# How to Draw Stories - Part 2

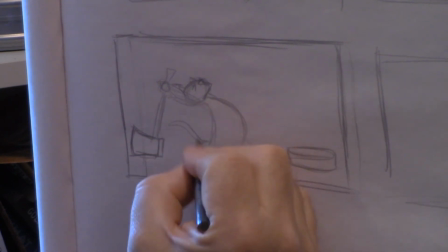1002s
and his tail.
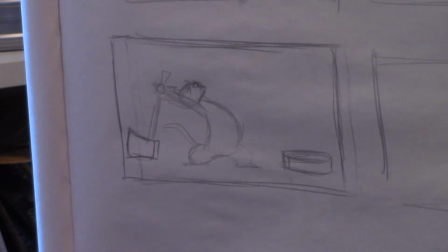1008s
I made that can just a little bit smaller in relation to him.
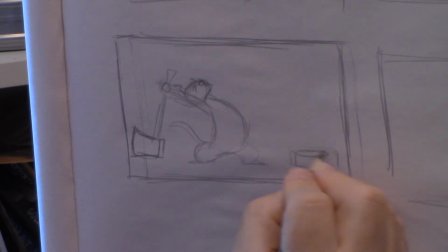1016s
Let's keep the scale consistent because we had to back up and have an even wider shot.
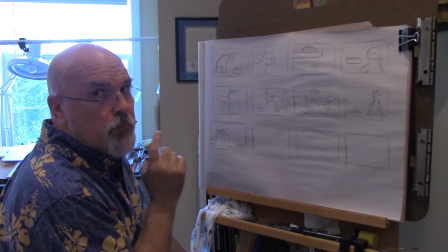1023s
Yeah, my ideas are getting much too complicated to keep this in 12 panels.
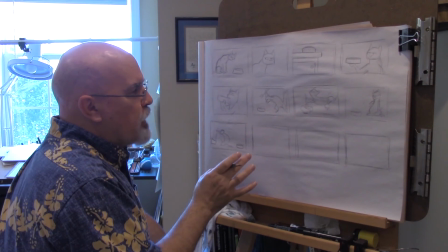1028s
So I'm just gonna,
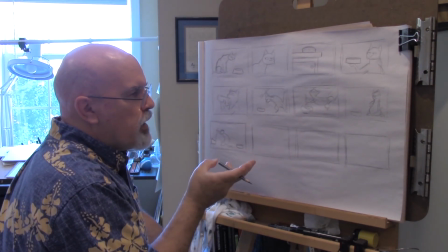1031s
I'm not gonna let him use chainsaws or dynamite or what else could he drop on it.
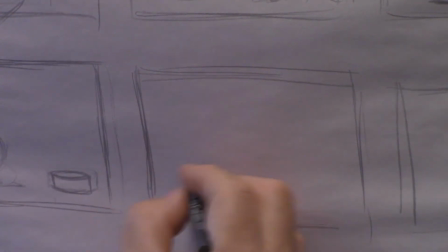1037s
But that would be a lot of fun. Let's see, I've got to show that the axe didn't work.
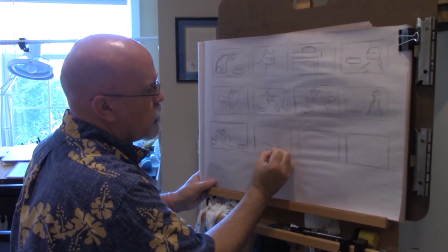1044s
So a close-up of this can. So we're going to draw that cylinder, but dented in the top.
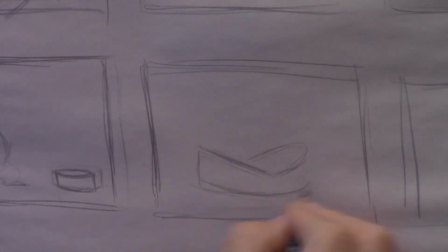1052s
So the bottom of it's still going to have that round edge like this. This is a close-up of it.
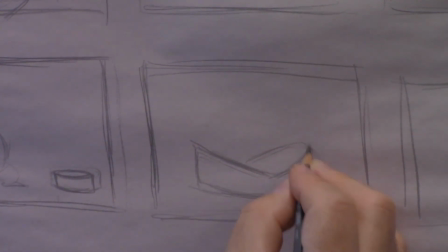1057s
But the top is going to be dented, but not cut.
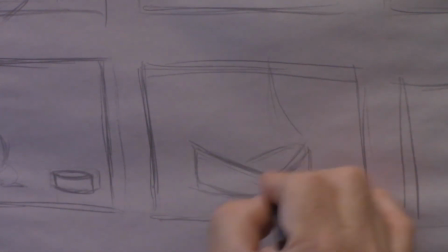1062s
And we're going to have the big axe come down like that. Smack. Clang. Again, we can imagine some sound effects in there. If you want to write clang over here, you can. Little speed lines coming down.
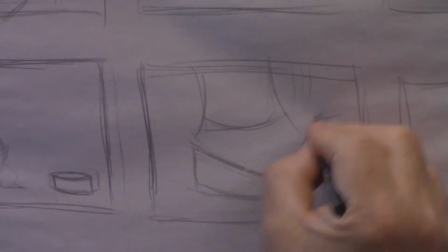1081s
I'll draw some impact lines coming like that.
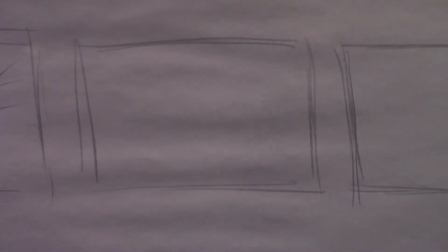1086s
Smash. So in the next panel, we need a reaction shot.
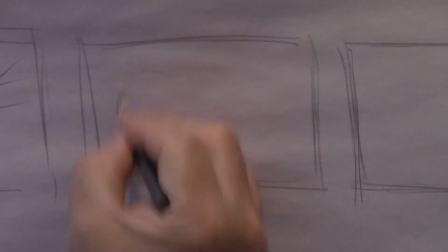1092s
We're going to show that he's upset. We'll do another close-up here.
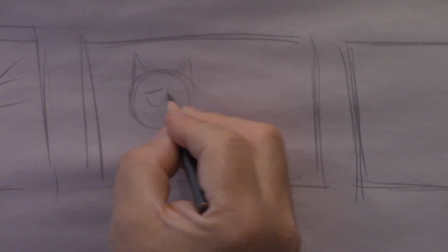1102s
And his eyes are going to be the same little half-moon shapes.
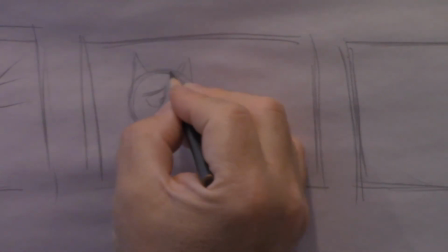1110s
He's tired. Oh, it'd be fun to do a whole page of these and just all the different ways he could go in.
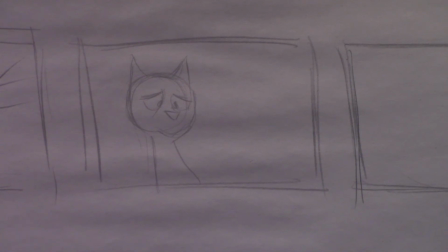1122s
That didn't work either. We get just a simple reaction shot. Let's see, I want his owner to come home.
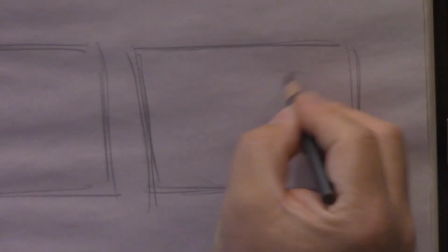1131s
So he's going to be over here on this side. We're going to go do another wide shot.
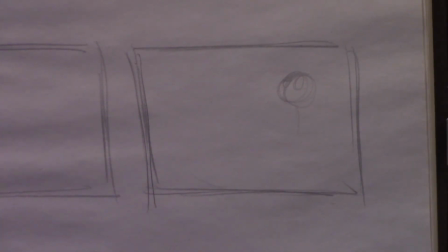1138s
His eyes are going to be open, not just the half moons.
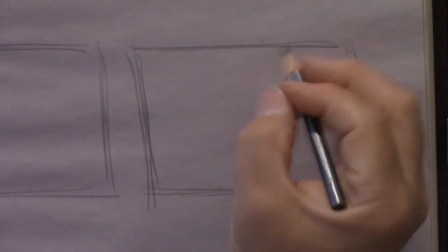1142s
He's going to be excited.
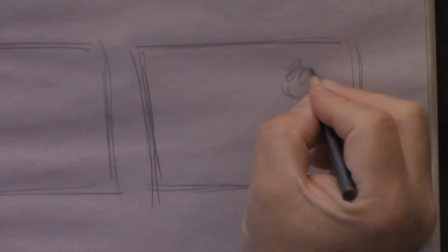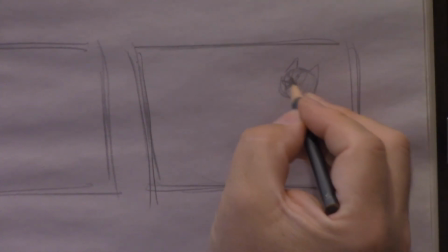1153s
Deciding we can break our rule, show his mouth and have him smile for once.
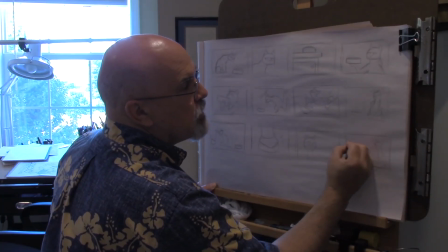1158s
Little paws there, little haunches. And here we're going to see just a skirt
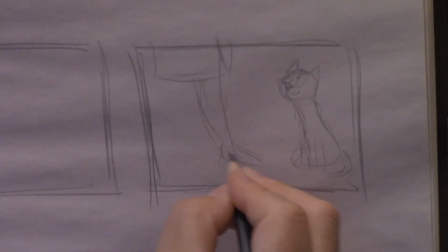1170s
and his owner's feet. Just some simple shoes.
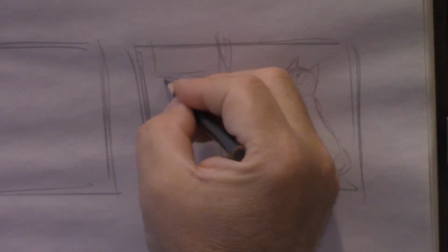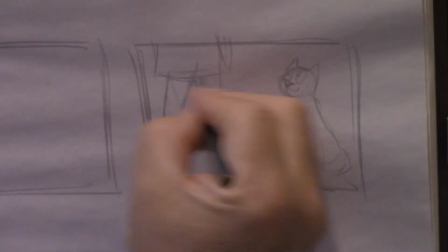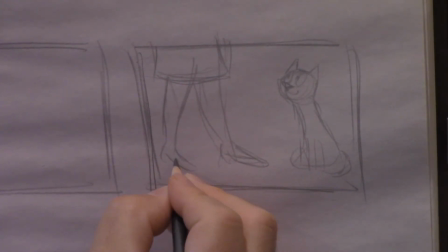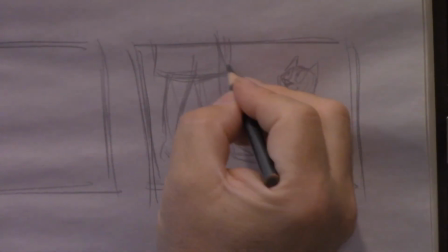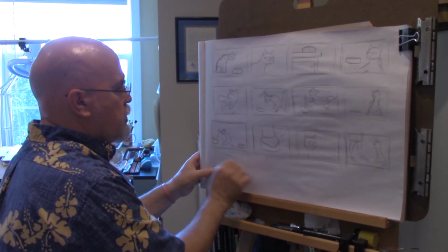1195s
So let's draw another row here. So I said 10 or 12.
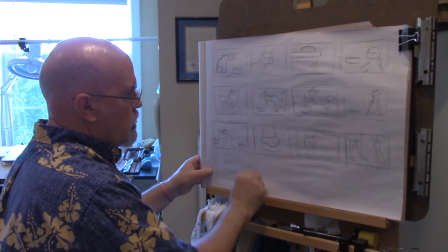1201s
Looks like we might have to go to 16. So we'll show a close-up of the can
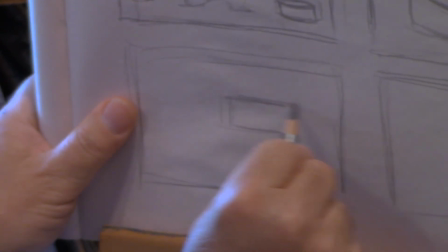1210s
on can opener. Let's see if we can.
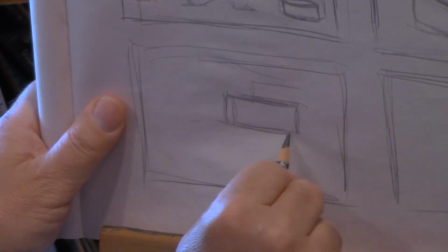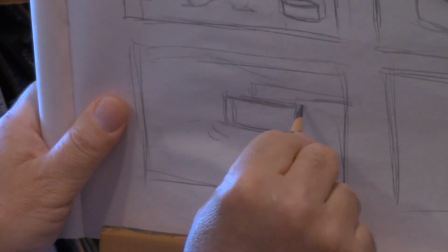1223s
It's turning around, and that blade goes in there.
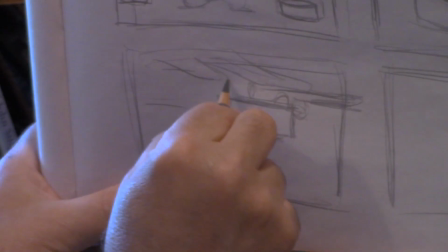1228s
I need to show her the lady's hand right here. Got a little
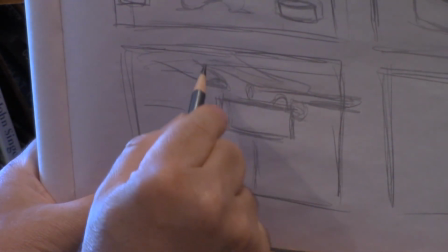1237s
thumbnail. Just her hand peeking in the frame. Pressing down the button.
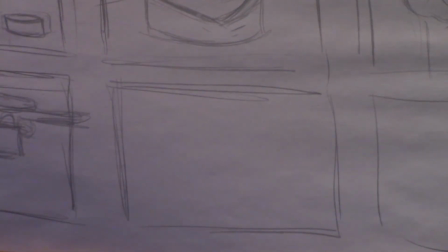1248s
So what's our next panel got to be? It's got to be.